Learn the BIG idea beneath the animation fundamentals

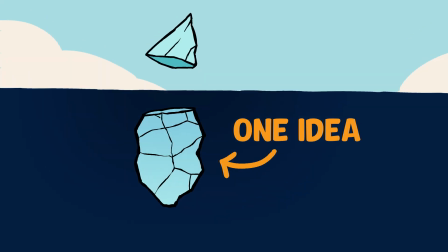0s
What if I told you there was one idea that sits beneath so many of the fundamentals we learn as animators,
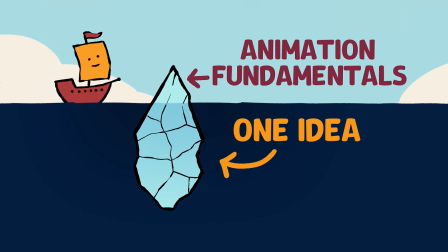5s
so if you can understand it, you can understand almost any animation idea better.
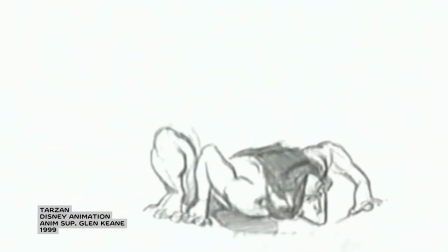10s
It's the idea that unites the classic Disney animators with MoGraph artists and anime fight scene
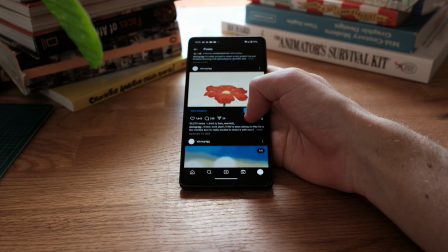15s
specialists and whichever evil genius it was that invented this kinetic effect when you scroll on your phone. The idea I'm talking about is called weight, and for animators it doesn't just mean how heavy something is, it means so much more. In fact, in my career as an animator, it's probably the idea that's helped me the most because it helps me stop thinking
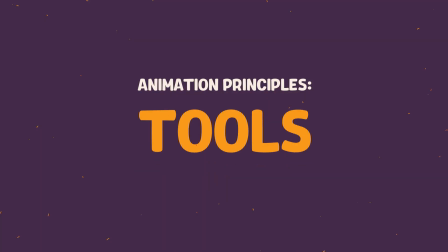33s
about animation principles like a list of rules and more like a list of tools that can help me make anything I can imagine. Today, I'll show you the two big ways we can add weight to our work, and I'll show you how we can start using our instincts for weight to create the animation we want to make. They only take a few minutes to understand, and they'll instantly improve how your animation feels.
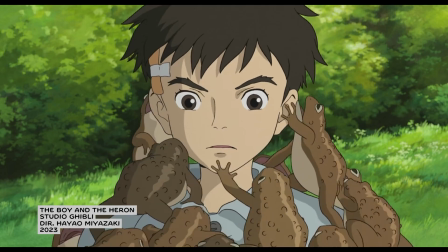53s
But for all of this to make sense, we need to understand this idea better. What is weight, and why is it so important for animators?
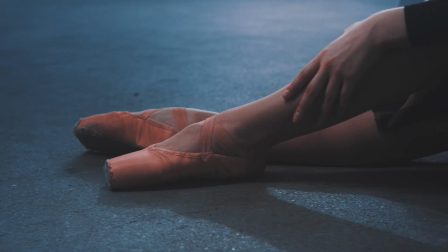59s
In the real world, we've got things like gravity and momentum and friction and whatever it is that stops my hand going through my desk. All of this stuff is figured out automatically because they're the rules of the universe. The challenge we have as animators is that none of this stuff happens automatically in our work. We need to create those effects for our audience. Let's look at this example.
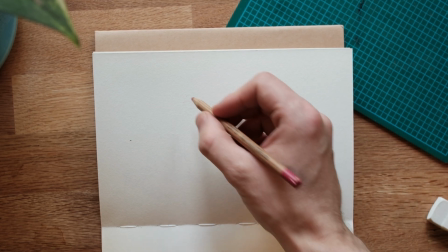81s
If I draw a line, how much does that line weigh? And if I draw 4 lines, how much do those lines weigh?
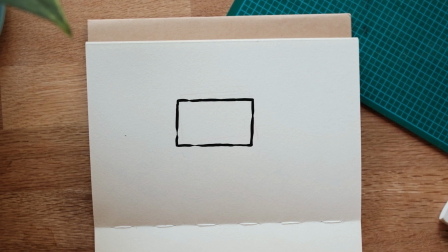90s
The answer is always going to be nothing, right?
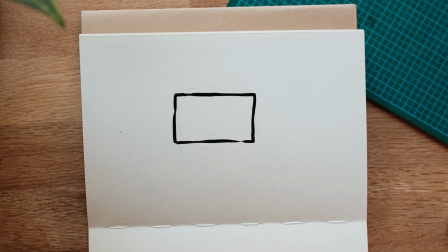93s
But as animators, it's our job to make the audience feel like those lines have weight.
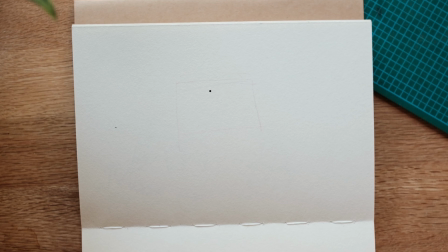99s
Your audience is dying to know what this shape is, how it works.
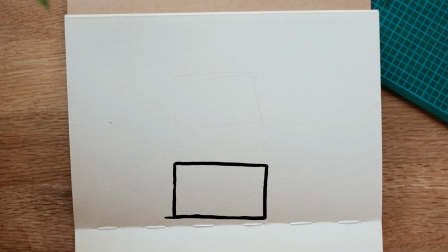104s
Is it heavy? Is it soft? Is it full of eels? All those feelings are super important and we need to add them. When animators are talking about weight, we're not just talking about how heavy something is, we're talking about bringing some of that physical believability from the real world into our imaginary worlds.
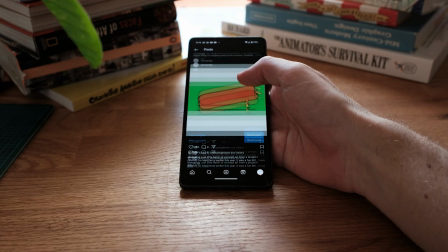119s
Remember when I mentioned scrolling on your phone? That effect didn't happen by accident. The designers knew that if they added some weight to this imaginary space within their app, it would feel better to use. Okay, but how do we actually do this as animators? Well, there are 2 big ways we can add weight to our work. We can do it through the still frames we show our audience, and we can do it through the spacing between those still frames.
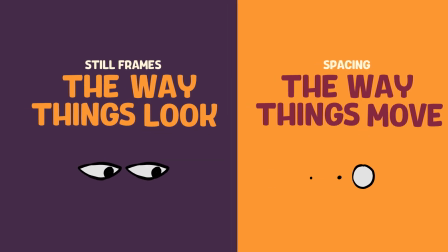142s
So the way things look and the way things move. Let's look at the still frames first. So I have this circle here.
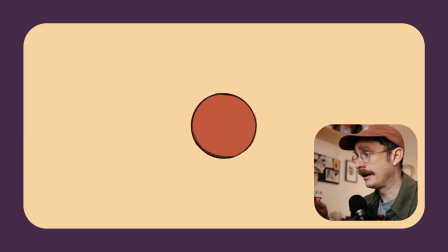149s
It's kind of the simplest shape I could think of, and it doesn't really have any sense of weight. It's just like a graphic on the computer screen. There's no clues for the audience about how this world is working. But if I put a line underneath it, suddenly this circle has a little bit of weight.
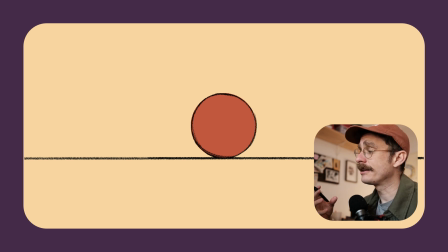165s
Adding that single line makes it feel like this is a ball sitting on a ground plane. But what if I push that further? What if I bend this line upwards? Now it feels like the ball is kind of interacting with a curved surface, or maybe it's pushing the surface down itself.
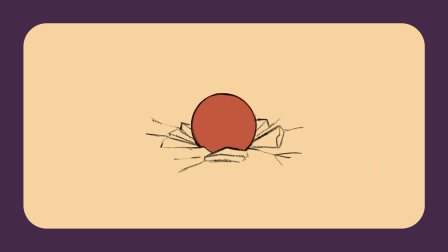180s
And what if I take that further? What if I crack the ground around the ball? Now we get a sense of what the ball is made of. It's probably quite hard, and the ground is kind of like crunchy, dry mud. And I don't have to change the ground at all. What if I just squash the ball down a little bit? Now I get a sense that the ball is a bit softer and squishier like bread dough. So these are some really simple ways that I've added weight to a still image.
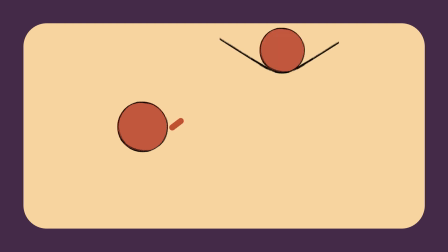202s
So we've gone from completely weightless circle to something occupying some real space. As an audience, we're constantly looking for clues about weight in a scene, and we're super sensitive to them.
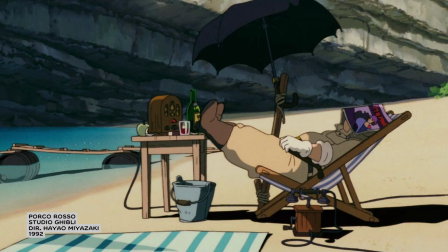214s
And with these clues, the audience gets a sense of what it feels like to be in this world you've created. These are the sort of things we take for granted in the real world all the time. But as animators, we need to be a lot more sensitive to them so that we can add them for our audience.
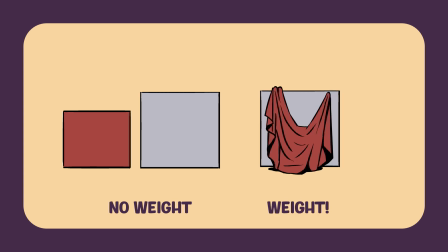229s
The easiest way to show weight in a scene is to let things interact with each other and show how they look. This works for characters and shapes just the same.
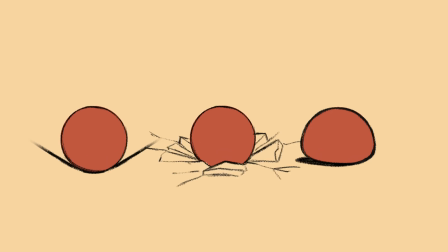235s
This is the exact technique I used with the ball earlier. I just let it interact with the ground.
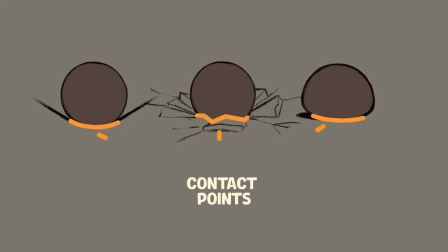239s
And pay special attention to where things touch each other because the audience is really sensitive to those contact points.